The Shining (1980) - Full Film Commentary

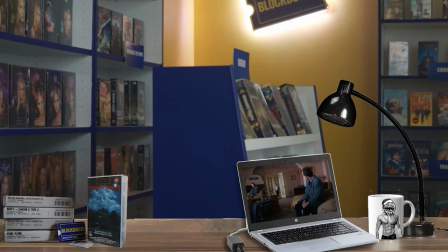3204s
So Vitali, who had been an actor as Lord Bullingdon and would act again in later Kubrick films, chiefly Eyes Wide Shut,
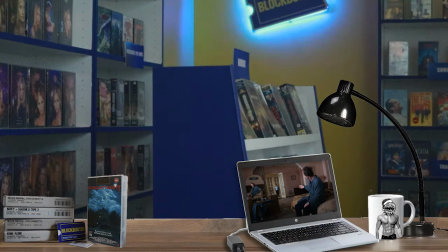3213s
stepped up to become a production assistant. And one of the things he was asked to do was to find Danny.
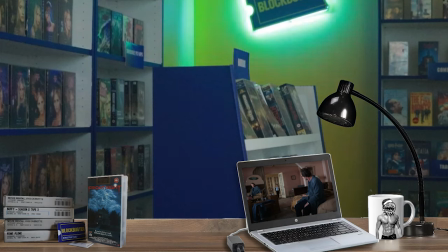3219s
Kubrick wanted boys between sort of 5 and 6 from the Midwest, and Vitali went around auditioning
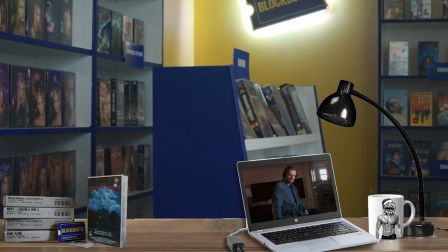3228s
5,000 of them and narrowing 5,000 down to a few hundred
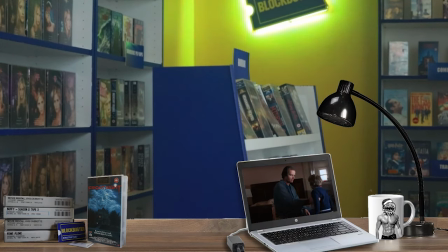3233s
that he would take videotapes of and then send them to Stanley Kubrick to approve.
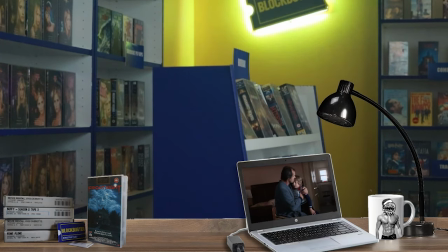3239s
Kubrick obviously wanted the say, but Vitali is really interesting. He stays close to Kubrick hereafter. And Kubrick does contra the idea that people never want to work with him again. Have a lot of people who stick with him.
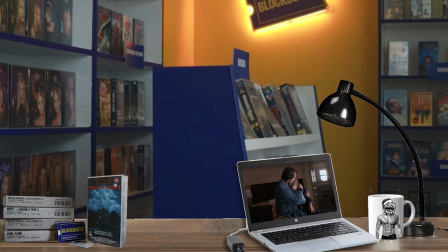3253s
Certainly a lot of people storm off, but people like Leon Vitali, they stayed close and loyal to Kubrick throughout their career.
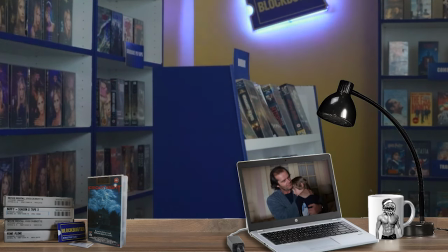3260s
And there's a lot of evidence that in some ways, to some people, Kubrick was incredibly loyal.
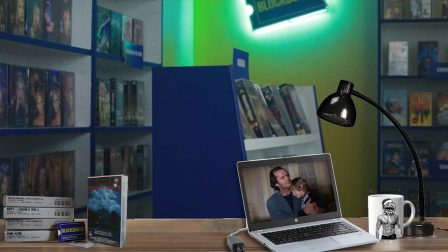3266s
And to others, not so much. Now, this scene is incredibly unsettling.
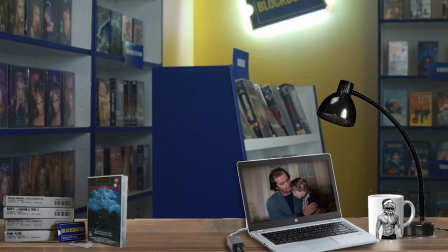3273s
It's pivotal to Rob Agar's interpretation of the film as not being about ghosts,
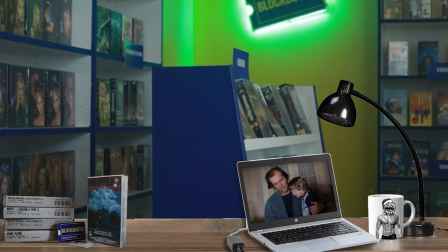3279s
but about being abuse and sexual abuse of Danny by Jack. You notice that when Danny came in, the Jack we saw, not sleeping, was on the bed in the mirror, and we saw the mirror version of Jack.
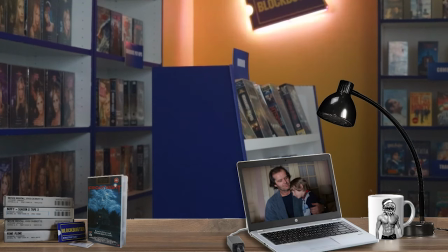3297s
That's sort of leaning on that idea of the shadow self, the version of you that you don't want to see, the alternate version of you.
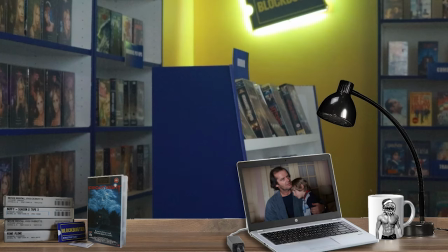3308s
And they play this scene of nominally heartwarming dialogue so awkwardly, so stiltedly. It's deeply uncomfortable, this moment when they're just alone.
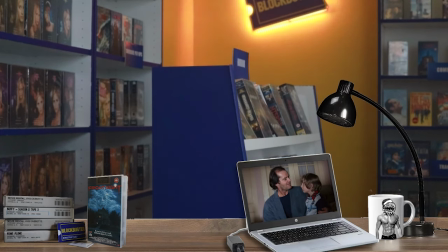3324s
Danny looks incredibly uneasy and Jack is not acting like himself.
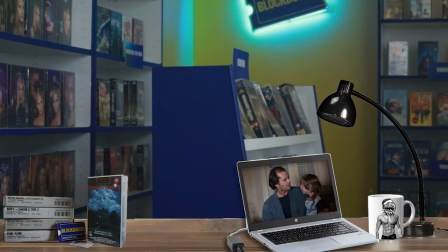3329s
And these two characters, who we should both note have the ability to shine.
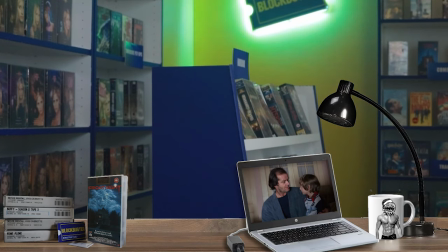3335s
With Danny, it's acknowledged. With Jack, it's not. And I find that very interesting. That's often glossed over, that Jack also has the ability to shine, and that's where Danny gets it from.
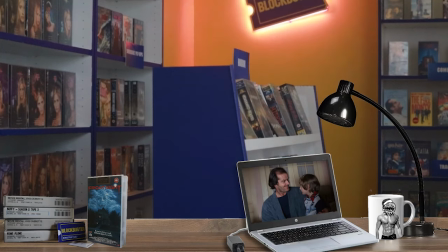3346s
There's kind of a game being played here where they're testing each other out. Danny knows a heck of a lot more than he's letting on, but he's testing out his father.
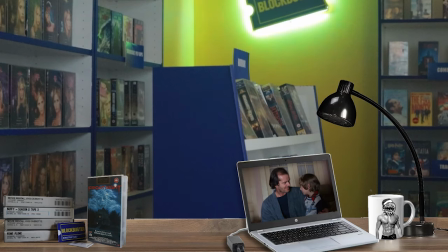3359s
That's what I take most from this scene. Rob Agar points out that this is absolutely pivotal to the abuse reading because of how they're alone on the bed.
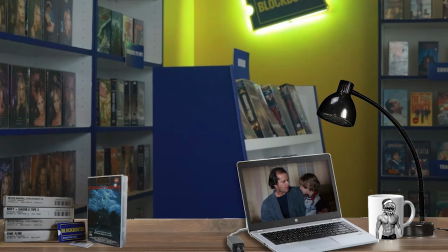3371s
Wendy isn't going to go there. Jack insists on bringing Danny closer. And after it, we're going to go pretty much straight into room 237. And room 237 in Agar's reading is much more of a symbol. It's a metaphor. It's not meant to be literal.
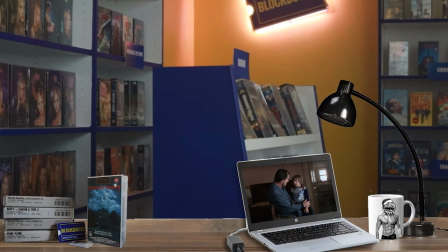3392s
We're going to see basically two different characters and their experience of room 237.
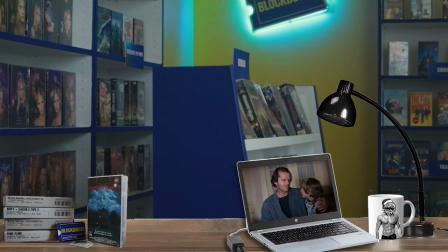3398s
And that is to be seen as symbolic of something. So I'll try and go over it when we get there.
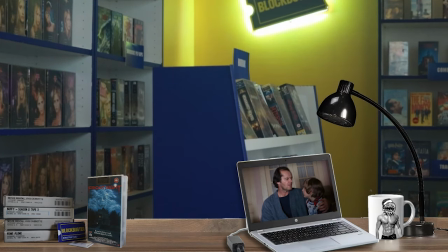3404s
Now, aside from that, you should just bear in mind what we're seeing here and how Danny will appear very soon afterwards. How Danny and Jack will appear very soon afterwards, very shaken up. Danny has Jack reveal something interesting.
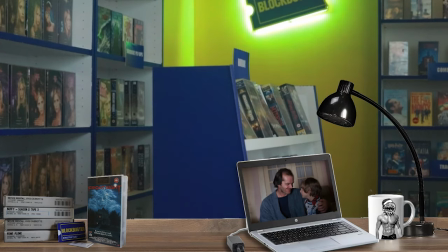3419s
He's going to do a repetition,
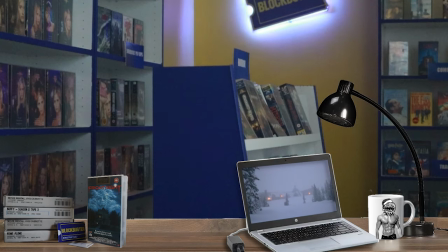3422s
activating the kind of uncanny horror that's not just accentuated by this very uncomfortable delivery,
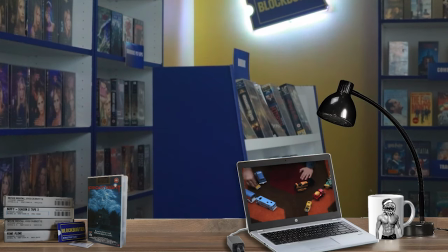3429s
where it really does seem like there is a lot of irony going on, a lot of dramatic irony, basically like really heavily laying it on for the audience.
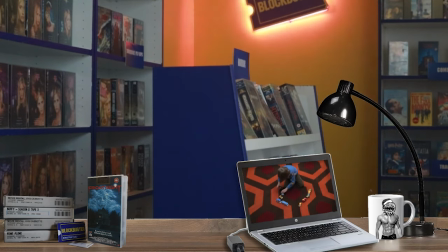3438s
So it's like a threat. But you also had Jack saying he wanted to stay here forever and ever and ever. It's that repetition, setting it up for you.